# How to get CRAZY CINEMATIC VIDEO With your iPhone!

And that barely took me any time whatsoever. If I wasn't recording, I could probably get this done in like 10 seconds. Seriously, color grading your footage can make a world of difference. Now, next we have another low light shot.
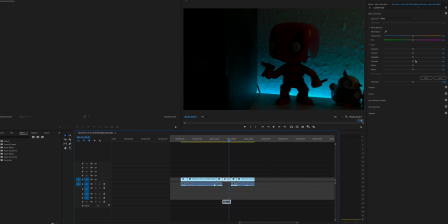[8:24]
So again, if we drag up those shadows, that's just gonna look disgusting. But because we leaned into that darkness, we exposed for the highlights, we can use this to our advantage and we can create a really cool looking dark shot. So we're gonna drag those shadows down, and we're going to drag the highlights up to have like a really nice backlit look to this Deadpool figure.
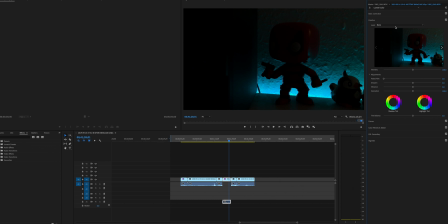[8:42]
This time we're not going to add any faded film, and we're actually going to add one of the most used and actually probably one of my favorite LUTs. This is the M31 LUT. And bam, look at that. It's added a nice highlight roll off. The shadows have a really cool looking teal tint to them. And yeah, honestly, I'd say this is done.
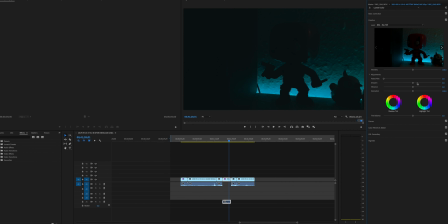[8:59]
I'm going to sharpen this one a little bit because I wasn't using the app. And there we go. That is done.
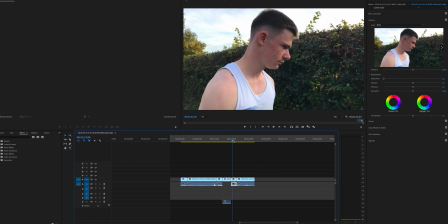[9:04]
So for the next tip, we have this shot. Now, this is actually accidentally in slow motion.
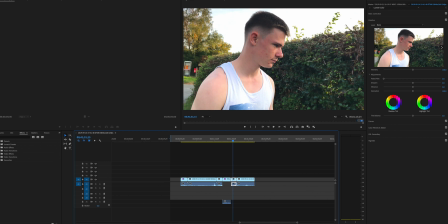[9:09]
So again, we got to be really kind of careful with this. It's also got skin tones in, so this is going to be kind of hard to color grade.
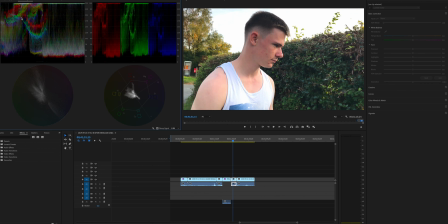[9:16]
First of all, we're going to open our Lumetri scopes, and you don't really need to pay attention to any of this. These two are all you need. So this is the Luma Parade. Now, this is what we're going to use to set the shadows. Okay, so we're going to drag the shadows down, and we're going to set those till they sit on almost 0.
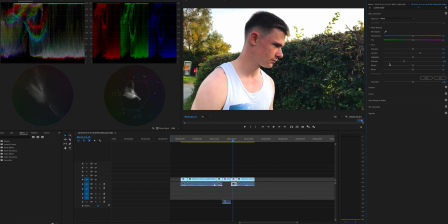[9:31]
We don't want to crush them too much. This is what this is for. You can drag that down and those will go crazy negative. It doesn't look all that good. I'm not really a fan of the crushed black look, but we are going to drag that saturation down a bit because again, we're going to be using a very saturated LUT. This time we're going to go for a stock Premiere LUT. We're going to use the Fuji Eterna 250D. This is one of my favorite LUTs.
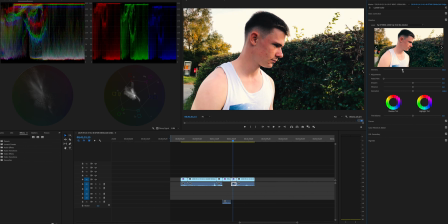[9:50]
One of the reasons I like this LUT so much is it's kind of forgiving on skin tones, but they do still look a little bit warm. We can verify this using the vector scope. And we're just going to drag that down just a little bit. We don't want them crazy cold. And we do want them a little bit warm, but we don't want them that warm.
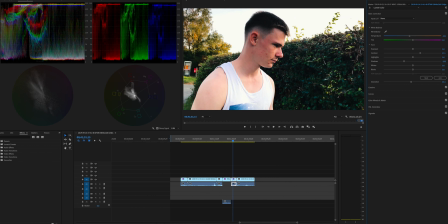[10:07]
So we're going to drag it down by about 9 points. And then we're going to add a little bit of faded film again. Okay. There we go. See, look at how much of a difference that's made. It hasn't skewed the skin tones.
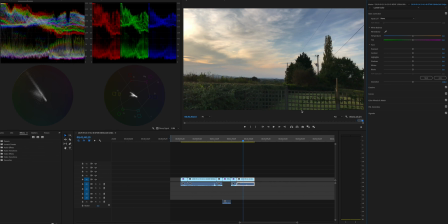[10:18]
And yeah, overall, I think this is a really good looking color grade. So this shot is making use of that slightly underexposed tip. We can see the sky isn't blown out, but this is slightly underexposed. So what we're going to do is we're going to drag the shadows up just a little bit till it looks about neutral. Then we're actually going to go into the curves and then add the contrast back in the mid-tones.
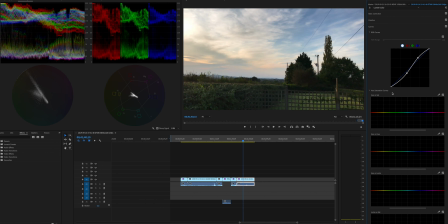[10:38]
So instead of us losing data in the highlights or the shadows, we can actually just bring that same level of contrast if we make the adjustment in the mid-tones. Gonna create a highlight roll-off again, and this is looking very desaturated, so we're gonna add a little bit of saturation.
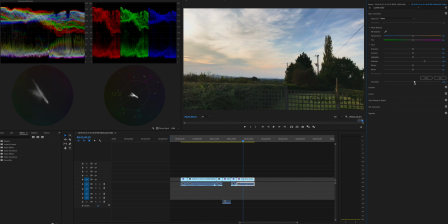[10:53]
We don't want to add too much because we're still gonna use a LUT on this thing. You know what? I think we'll use this M31 LUT again.
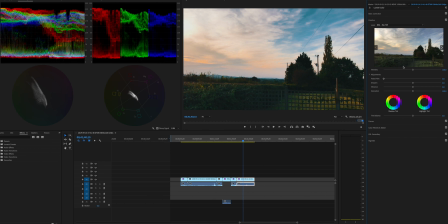[10:59]
Oh, look at that. That just looks so good. Look at how blue the sky is. This LUT also makes the greens just look so good, but it does look a little bit too intense. The iPhone can't really handle it, especially as, again, I accidentally shot this in slow motion.
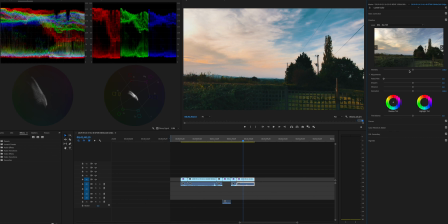[11:13]
In 4K, it probably could handle it, but because this is a 1080p slow motion clip by accident, we're just going to drag it down a little. Now we're going to bring that back with some stock saturation, and there we go. Honestly, through color grading, it's so easy to make your footage look good. Okay, so edit done. Hope you guys found these tips helpful. Feel free to tag me on either Twitter or Instagram on anything you use these tips in. Update on my personal iPhone. It is coming. It did try to get delivered today, but I wasn't in, so I missed the delivery. I think it's coming tomorrow. Okay, thank you guys for watching. Remember to like the video if you want to see more content like this, and smash that subscribe button. I'm done, and I will see you guys in the next one.
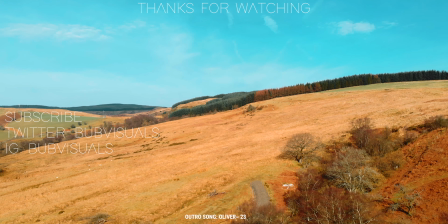[11:55] Stuff in my double cup, roll a blunt, get high as fuck, man, yo, bitch, she on my nuts, y'all want the shit that we finna bust, y'all mad at me, y'all shoot at me,
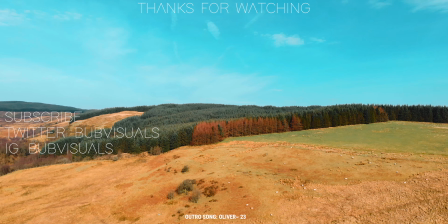[12:04] y'all stab at me, I'm lonely and I'm unhappy, I'm feeling sick cause I'm so sad.